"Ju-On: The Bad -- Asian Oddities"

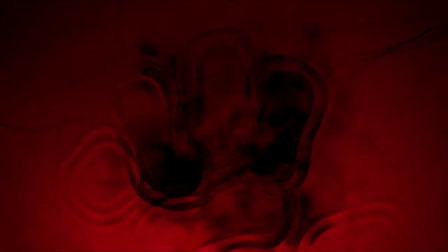In a first for this channel, we are taking things back to the West, with the first American Ju-On.
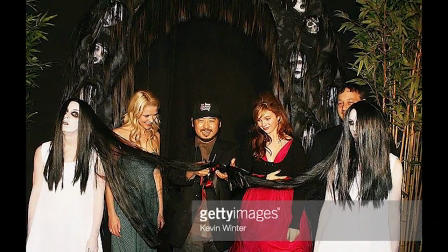Hot off the heels of Ju-On 2, Takashi Shimizu decided it was the perfect opportunity to completely whore out the series he had so lovingly created.
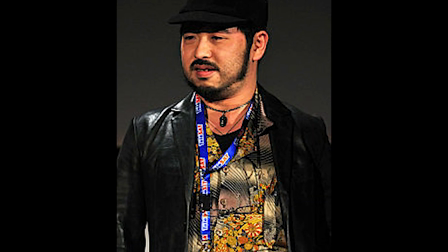But in all seriousness,
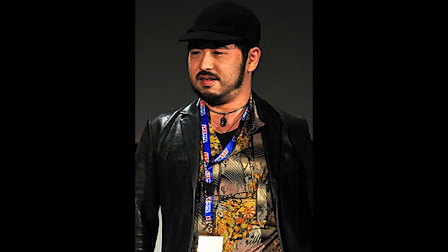many foreign directors and actors find it hard to break into the American film industry, and even when they do, they find it harder to find real success.
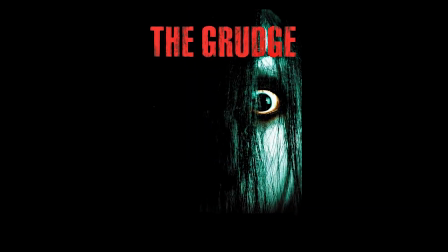Shimizu saw his chance, and he took it.
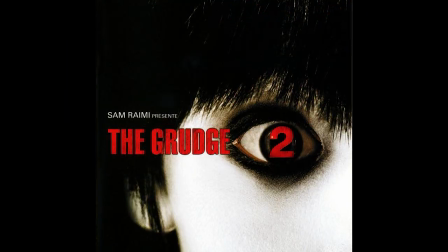Even if some of the movies that he made weren't so great, this was still his only chance to really break into the American film industry.
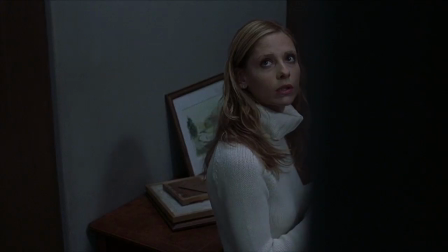Now, when reviewing remakes, there's a certain notion that you have to view it separately from the original, that to compare it to the original would be grossly subjective.
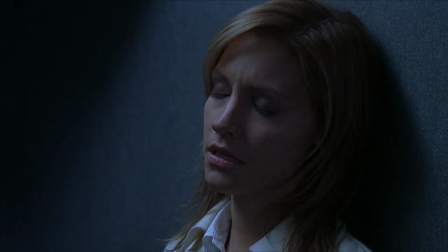I completely disagree. Why bother pretending one exists if you were ever going to talk about the other?
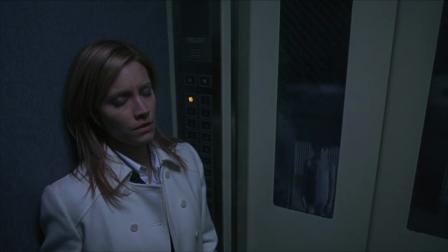For as long as The Grudge has existed, Ju-On has existed longer. Good remakes will rise above that hurdle of comparison,
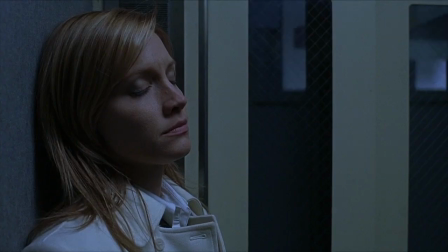and if Ju-on is the hurdle that the Grudge has to jump over, then it better be a damn good movie.
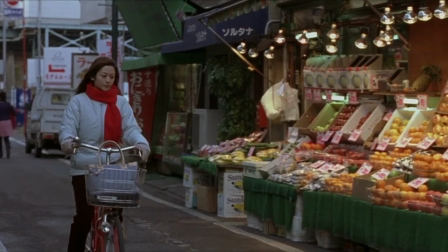So how does Ju-on translate from Japanese to English? It doesn't.
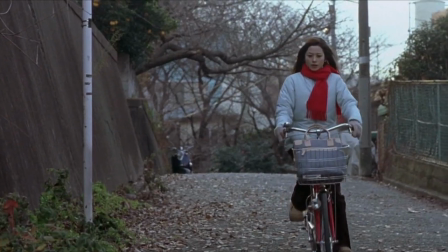Or at least not entirely. The Grudge still takes place in Japan and uses a few Japanese actors.
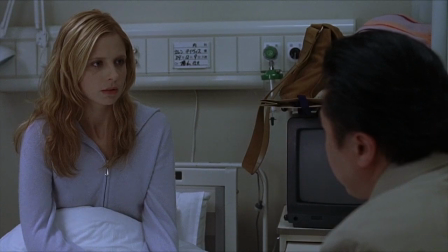Well, it uses one Japanese actor, kind of. And here we arrive at my first grope.
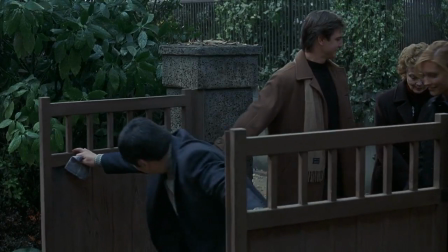Why the fuck are there all these white people in Japan?
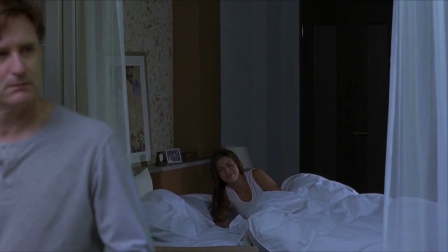We have a couple of exchange students, two different married couples, including one of the husband's sister and mother.
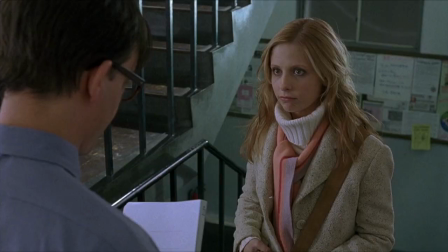And to top it all off, Ted Raimi's there, brother of Sam Raimi, the producer on The Grudge.
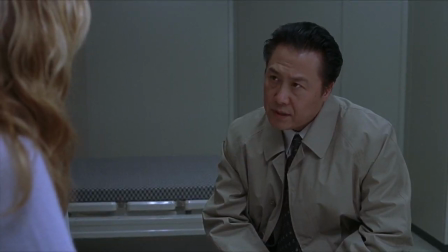You know, Evil Dead, Spider-Man. That's our main cast. There's a Japanese detective, but he's barely a character in this.
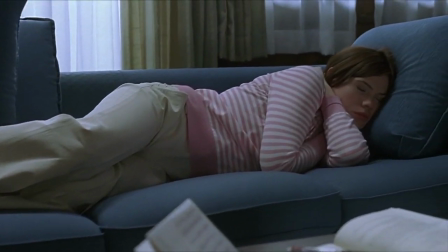He's kind of there by necessity. When most of your cast is white, why not just set it in America?
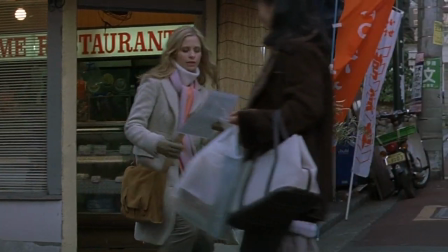At this point, you're already shitting on the original. Just go all the way. But there is an interesting dynamic that this brings up that wasn't in the original.
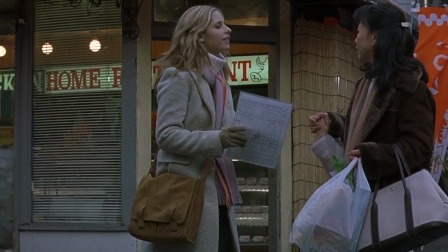The fear of being isolated in a foreign country. This is definitely a theme that can go hand in hand with the themes already present in Juwan.
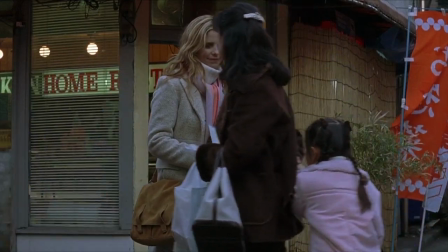And there are, in fact, a couple scenes where this is used and touched on and done well.
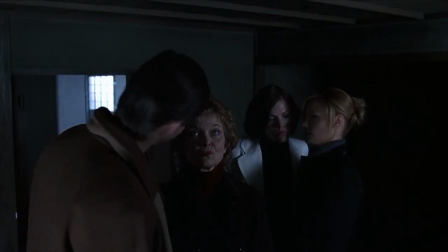But when your cast is full of whiteys, it's hard to get that feeling of foreign isolation across.
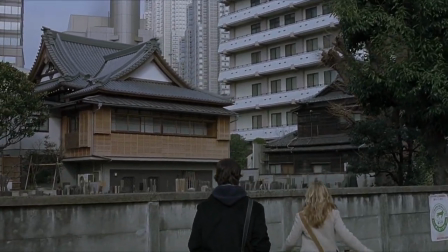And while that is an interesting way to look at it, there's unfortunately a bit of the...
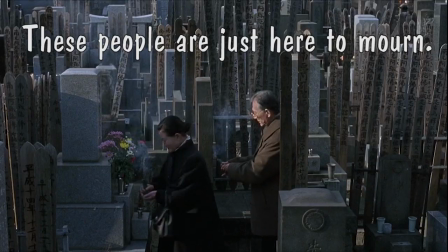Wow, isn't Japanese culture so weeeeeird?
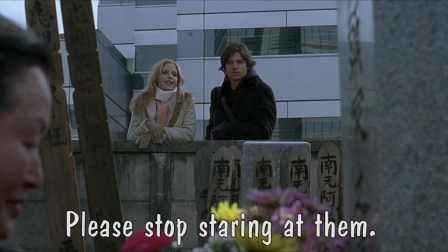It's a Buddhist ritual. The incense smoke carries the prayers to the spirits of their ancestors.
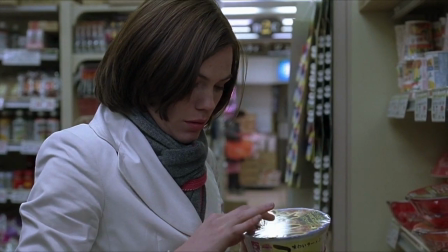Which only comes across worse with a cast full of Westerners.
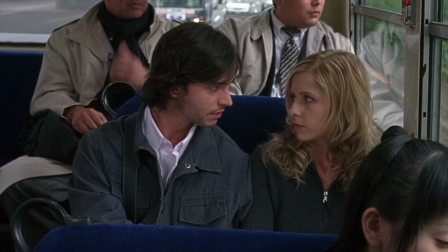If I had to guess, I would say perhaps Shimizu had a bit of help from producer Sam Raimi.
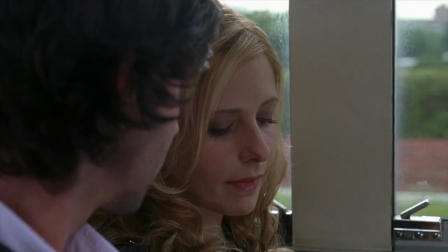Maybe enough to necessitate a co-director credit? It wouldn't be a surprise.
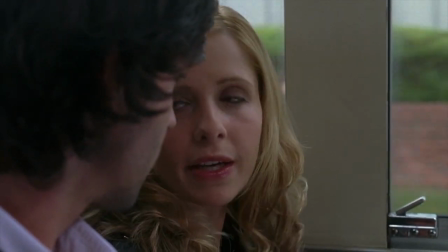It would even be understandable, considering this was probably the first time Shimizu ever worked with Westerners to such an extent.
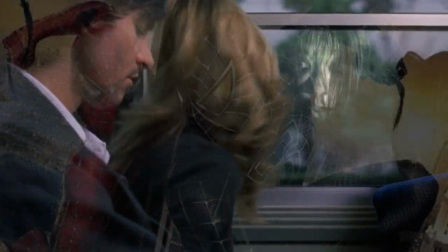And while Shimizu himself is far from perfect, I wouldn't put it past Raimi to be responsible for some of the worse aspects of this movie.
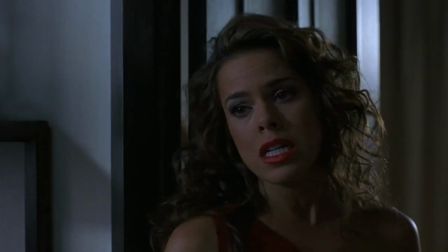This is the first time where Ju-on has felt too pretty. Everyone has had their makeup done, their hair styled perfectly, all the houses look polished.
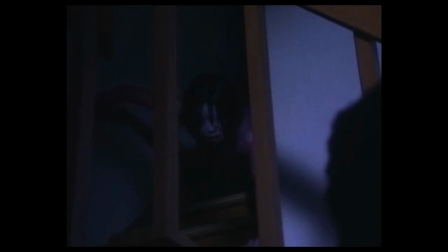There's no authenticity. The originals were raw. That's what made them more believable. The higher in budget that Juwan goes, the worse it gets.
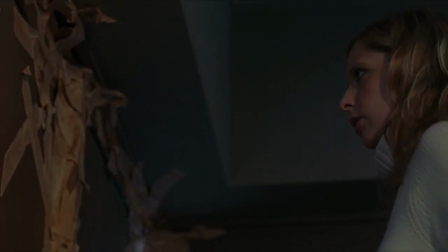But how's the story? Well, it's just Juwan again, but this time there's white people instead of Japanese.
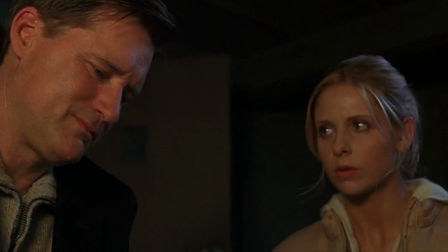And there's little bits of the curse in it too, mostly to explain the backstory.
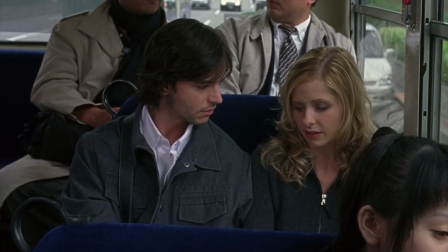The scenes that are carbon copies were done better in the originals, the scenes that aren't are by far the most cliched and the worst parts.
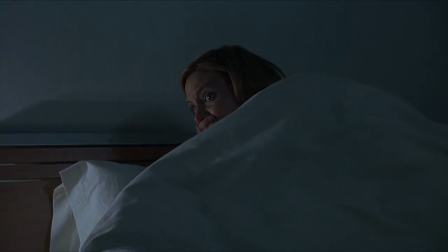The film drops the chapter titles for the most part, and this is by far their worst decision.
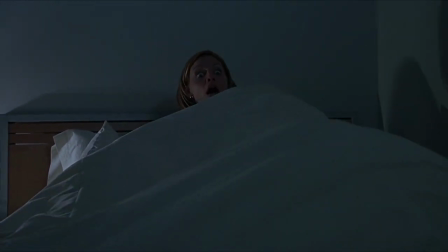They still keep the narrative that jumps around from place to place, time to time,
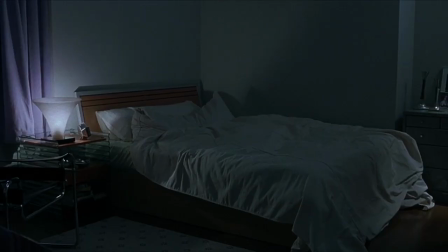but dropping the chapter titles makes the transitions from scene to scene horribly clunky.
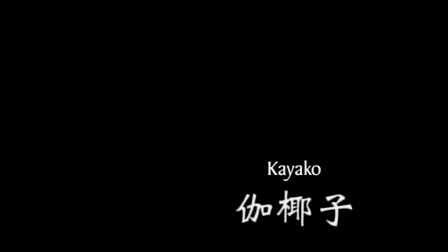With a title card we are mentally prepared to get reacquainted with the characters and setting.